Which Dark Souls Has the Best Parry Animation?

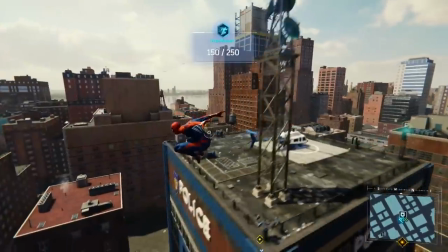(0:00)
Hello and welcome to New Frame Plus! Every now and then, I like to pick just a single animation from a game and really dig into it.
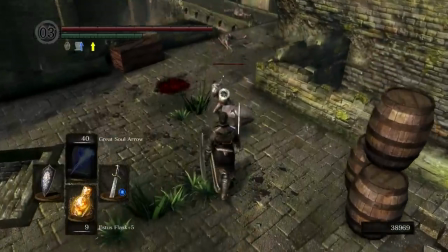(0:07)
And by patron request, today's subject is the parry and riposte in Dark Souls. But I say, why stop at just one?
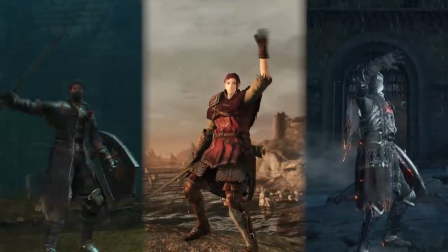(0:14)
Dark Souls didn't, and neither shall we. Let's look at the parry and riposte in all three Dark Souls games and see which one is animated the best.
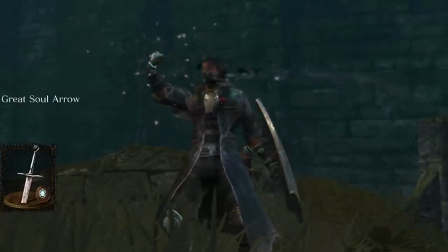(0:22)
Poppy Humanity everybody, we are going on a journey! Alright, first up, Dark Souls.
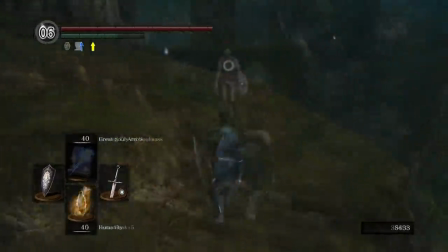(0:27)
Let's give this thing a look. So, for the initial parry, the character takes a wide stance and swats the enemy weapon away.
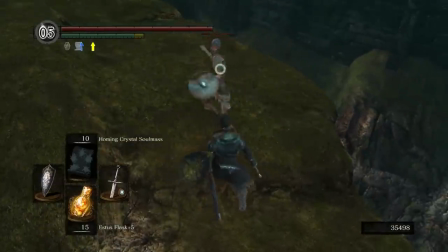(0:34)
From there, they will either transition back to their idle animation, or the player can choose to follow up with a counterattack, which varies by weapon type.
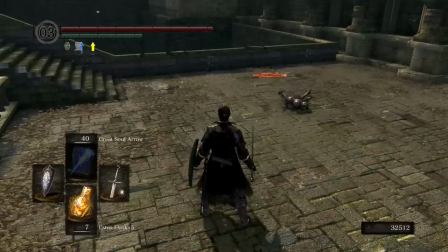(0:42)
Now, the parry is actually my favorite part of the whole thing. I love how exaggerated this shield swipe is.
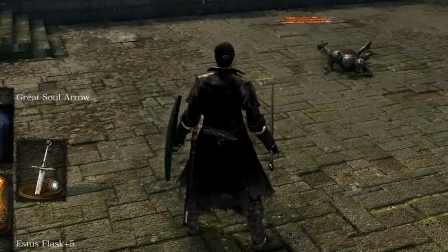(0:48)
She is not just carefully deflecting the attack. She is swatting that sword away like, GET OUTTA HERE!
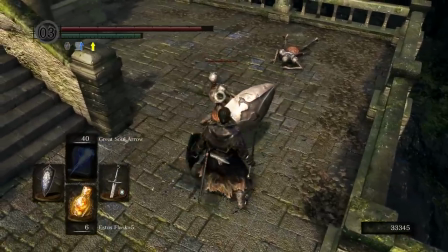(0:54)
There is a real sense of power behind this parry, and a big part of that is the weight behind it.
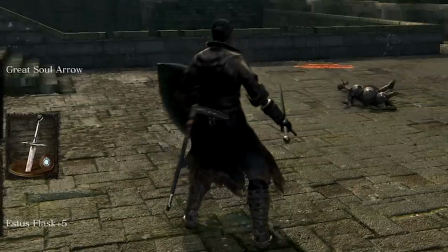(0:59)
Watch her hips. You see how her center of gravity drops down and to the left just before twisting to help whip the shield around?
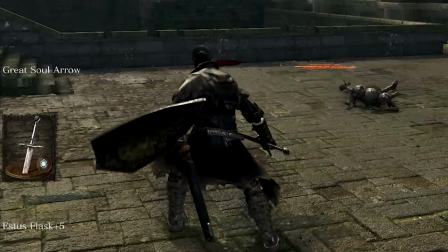(1:06)
She is throwing her whole body into that parry.
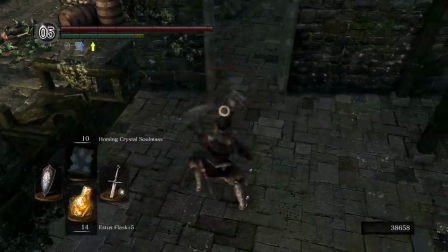(1:09)
Now, realistically, I would wager that throwing your shield out to the side like that is probably not an ideal defensive parrying technique.
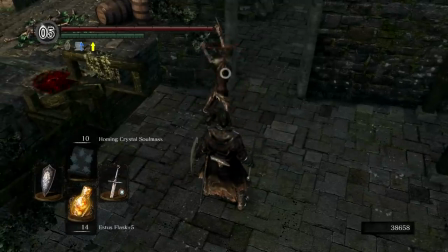(1:17)
But I am not an expert in swordsmanship. And also, I don't care.
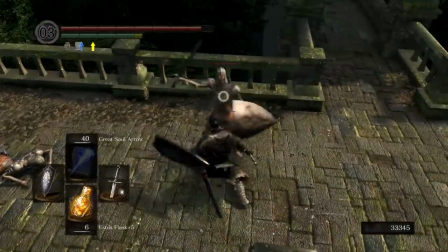(1:20)
In the context of a video game, clarity is far more important than realism 99% of the time.
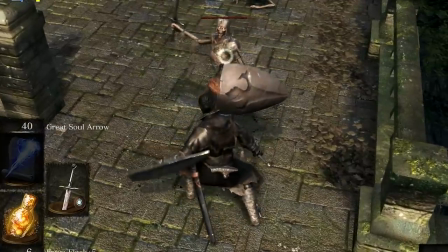(1:26)
And the exaggeration on this shield swipe is very clear. And a lot of that clarity is also thanks to the posing.
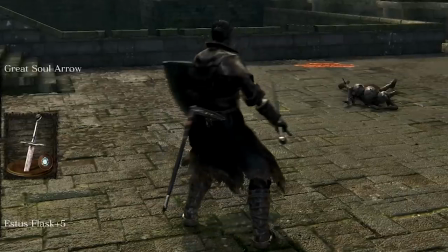(1:33)
Look at the silhouette on this succession of poses. The anticipation pose brings the shield way out to her right, making sure it's clear of her body so we can see it.
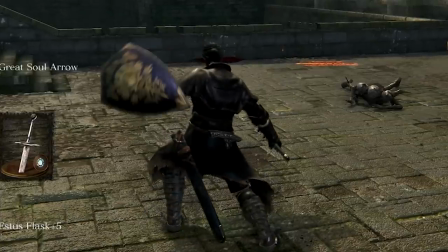(1:42)
Then she whips it all the way across to her left side, again clear of her body to maintain a nice silhouette, and then the weight of the thing brings it down for the recovery.
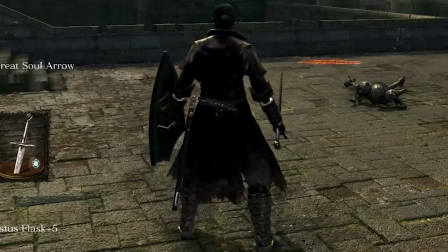(1:50)
Even in the heat of combat, all of those poses are super clear. Now, the enemy's reaction to being parried is interesting.
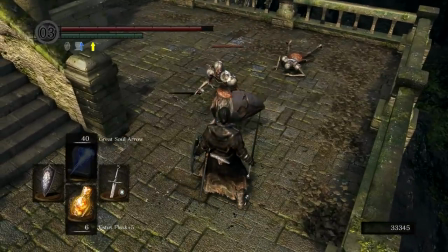(1:58)
Compared to the ferocity of the parry, the enemy's animation feels kinda soft and swimmy.
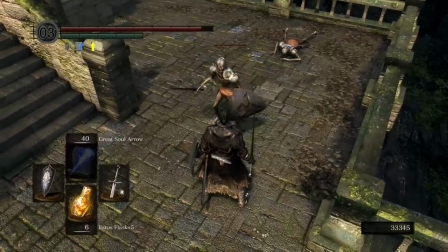(2:04)
I mean, Dark Souls animation trends pretty slow compared to most games anyway, but this almost feels like slow motion.
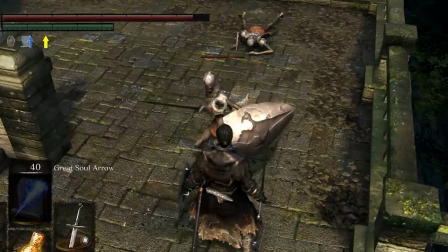(2:10)
Now maybe the original animation played back faster, but when they started fine-tuning the combat,
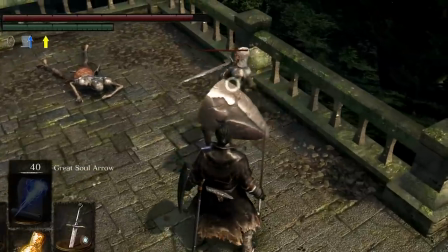(2:16)
they decided that the enemy needed to be vulnerable for more time, so they just slowed the animation down a little.
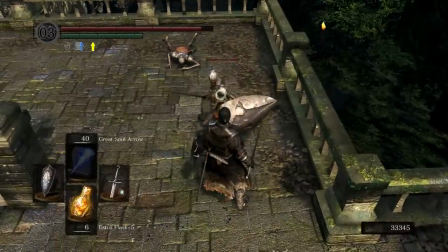(2:21)
Or maybe this was an aesthetically intentional choice to help the player more quickly recognize the enemy's vulnerability.
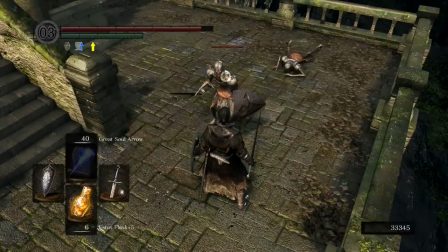(2:28)
You see, at first I was kinda wishing that there was a little more sharpness to the start of this, like more of a harsh bounce off of your shield to match the intensity of your parry.
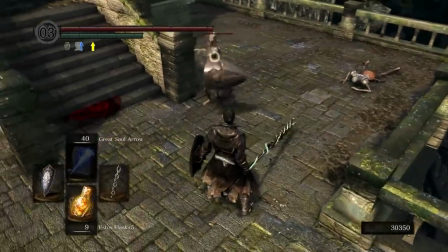(2:36)
But then I remembered that that's what happens when you just do a regular block. You see how much sharper that bounce is?
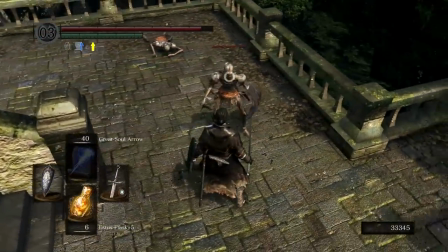(2:43)
Maybe the softness here was designed to feel tangibly different than a regular blocked hit, to make the riposte vulnerability more immediately apparent.
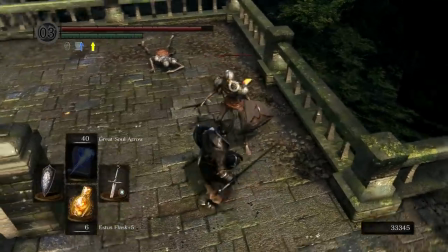(2:52)
Weird as it feels, I do have to admit that, especially when combined with the sound effect, it is immediately clear to the player that that parry was successful.
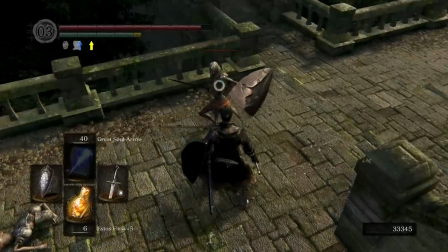(3:00)
Now, if the player chooses to riposte here, you'll see the enemy's position change instantly, snapping to a spot right in front of the player character. This warping happens because the riposte animation in Dark Souls is what many of us call a synced animation.
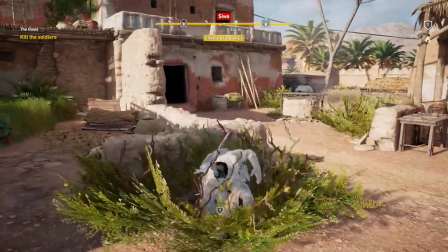(3:14)
See, when you need two different characters in a game to physically interact in some complex way,
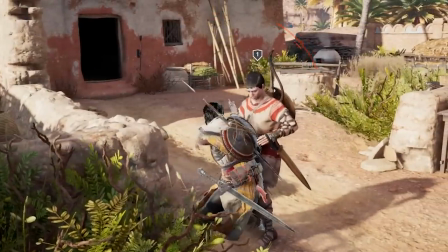(3:20)
sometimes that interaction is only gonna look right if both characters are playing their respective animations
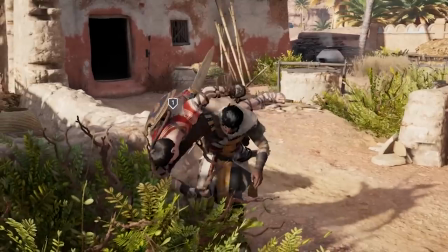(3:26)
at the exact same time and in the correct position and orientation relative to each other.
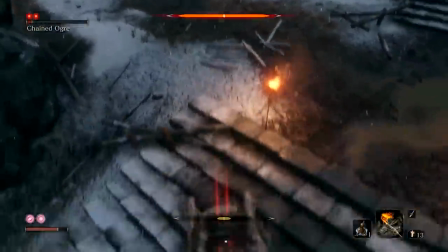(3:31)
Like, if this ogre is gonna do a grab move on Wolf here, then it's only gonna look right if his arms are actually wrapped around Wolf,
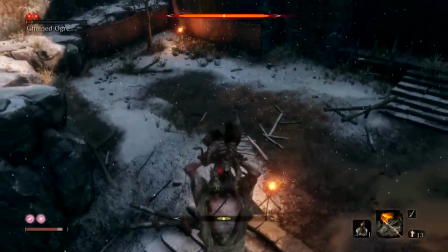(3:39)
which means that the two characters need to be in the correct relative positions. And if they aren't, well then you gotta force it.
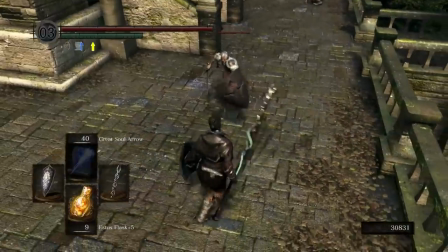(3:46)
Because for gameplay purposes, you don't want to make the player have to stand in the exact,
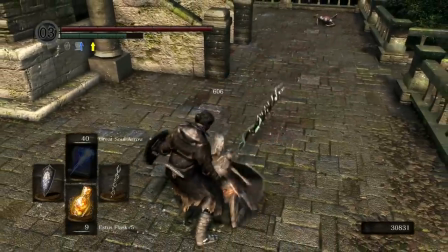(3:51)
pixel-perfect correct spot in front of the enemy for that riposte animation to work. That would be super annoying.